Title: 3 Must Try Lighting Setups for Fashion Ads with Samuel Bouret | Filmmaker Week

What's going on, guys? Bouret here with Adorama TV, and today I'm going to show you 3 must-try lighting setups for fashion ads.
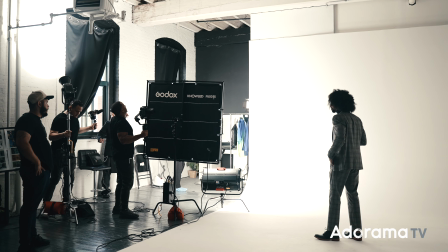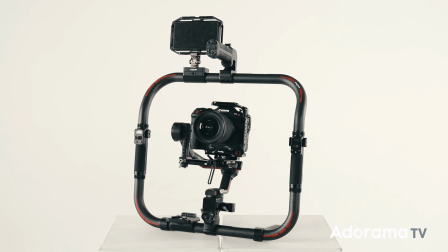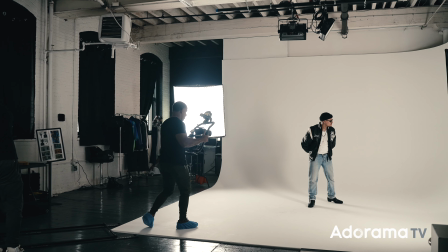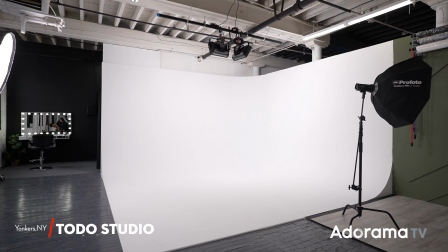We're here in Yonkers, New York, in Todo Studios. Thank you, Darwin, for allowing me to shoot this video here.
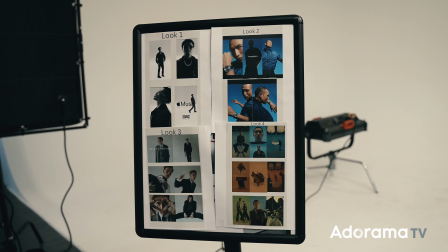So the first thing you want to do is get a mood board together to have a rough idea on how you want to light the scene.
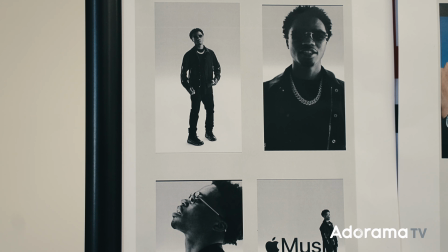For this first look, I got inspired by this black and white image and saw it was lit with 2 rim lights,
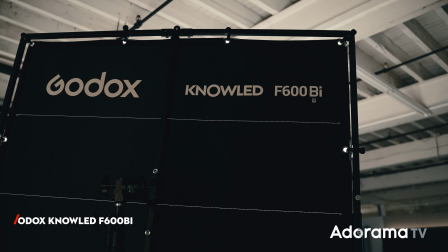so I decided to use the GODOX F600 bicolor 4x4 panel with a grid.
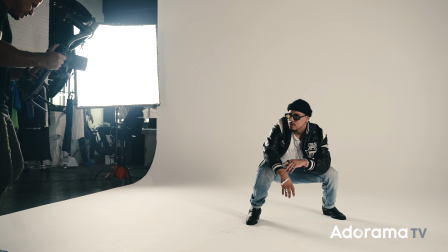This should give me a nice big spread of light, not only on my subject, but on the background too.
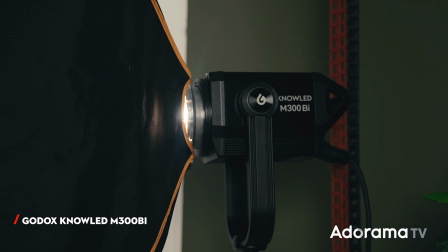And to light his right side, I used the GODOX M300 bicolor LED light with a 1x4 strip softbox.
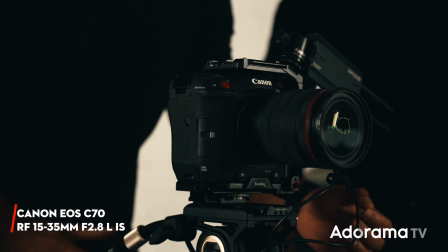For this shoot, I'm going to be using the Canon C70 with the RF 15 to 35mm.
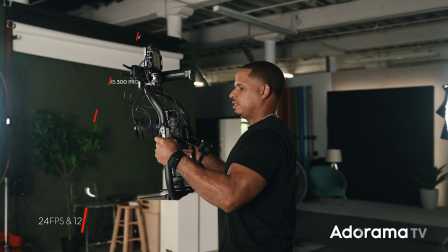I'm going to be using this lens throughout the entire shoot. I'll be shooting in 4K 24 frames per second and 120 frames per second.
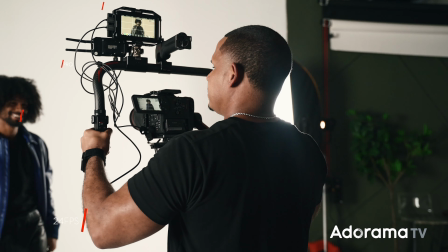To record this footage, you need a pretty fast card, so I'll be using a pro grade SD card. Okay, enough with the specs, let's shoot.
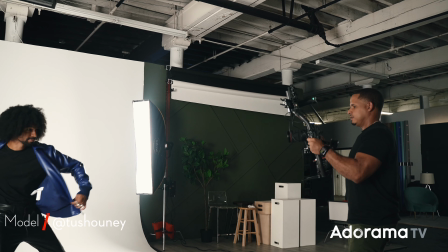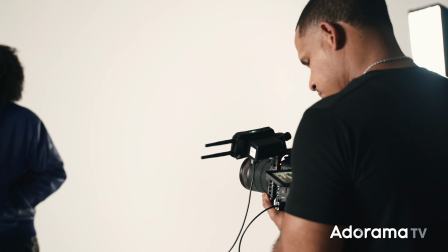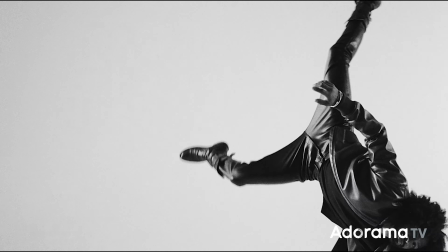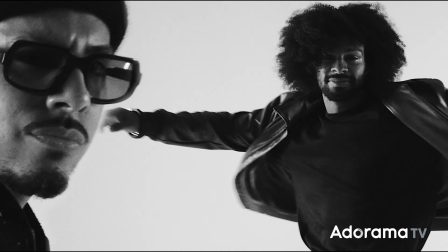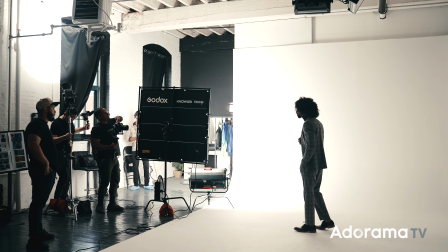For the next look, I wanted a big soft light source, like a big natural window light.
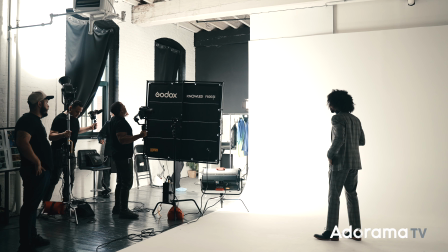But the 4x4 light panel pointing directly to my subject didn't give me the quality of light I wanted.
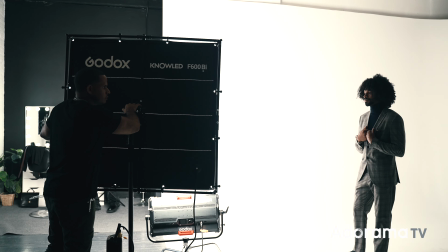So bouncing the light from the cyc wall is going to give me a bigger light source.
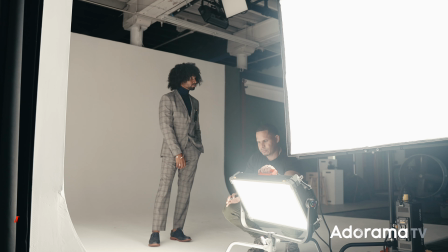I still felt like the bottom half of his body wasn't getting enough light. So I used the GODOX
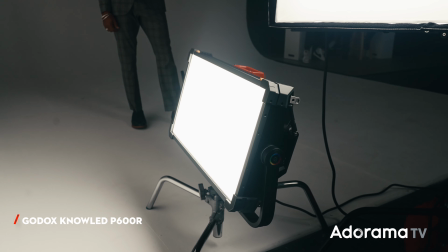P600R to also bounce off the cyc wall, but pointing it lower on the wall, and that worked really well.
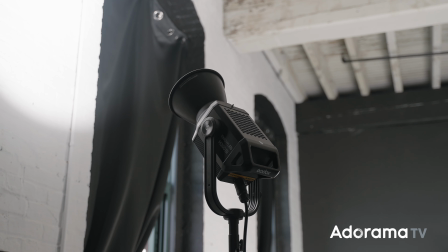His right side was too dark, so I used the M300 and pointed it at the wall directly behind me to fill in those shadows.
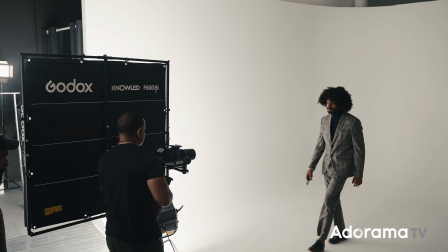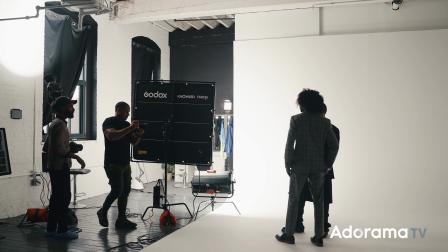And here's the final look to that setup.
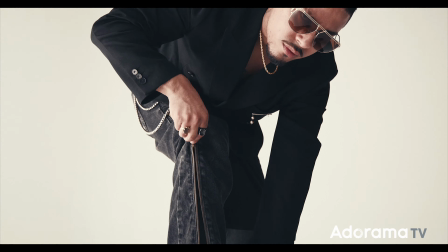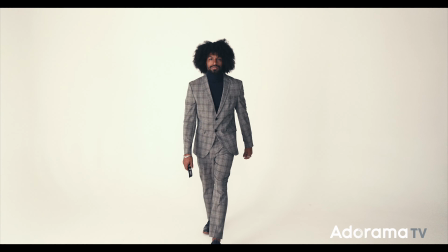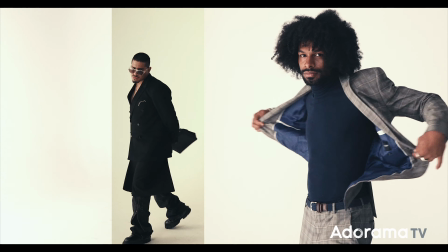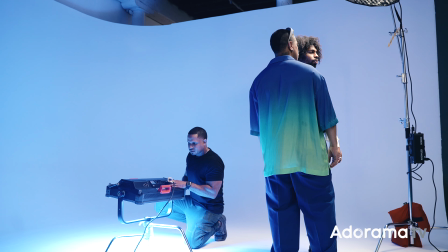For this last setup, I wanted some color, so I set the P600R to blue and bounced it off the floor so it could create a gradient on the wall.
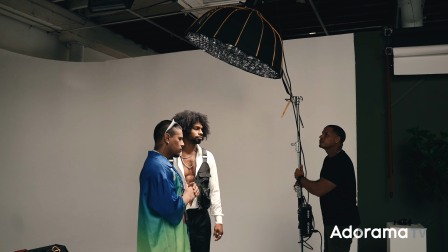As the key light, I used the M300 bicolor with a 36-inch diffuser with a grid.
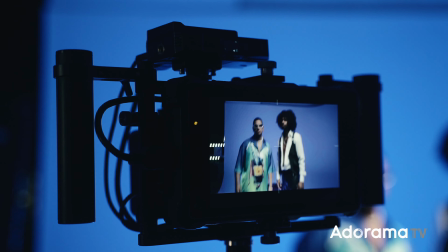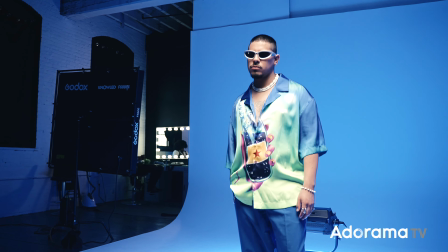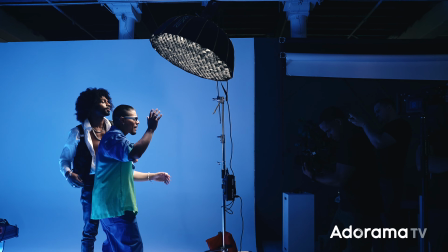And here's that final video. Bring it.
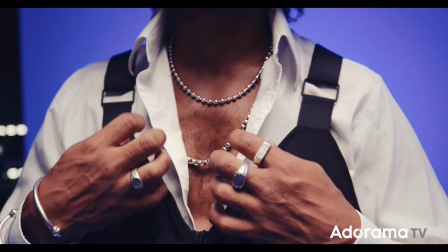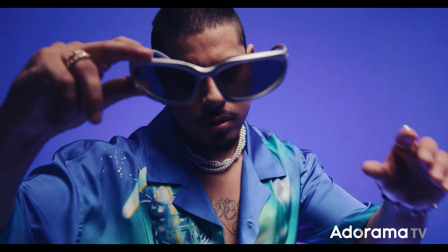Alright guys, I hope these setups inspire you for your next shoot. Don't forget to like, comment, subscribe to Adorama TV, and I'll catch you next time.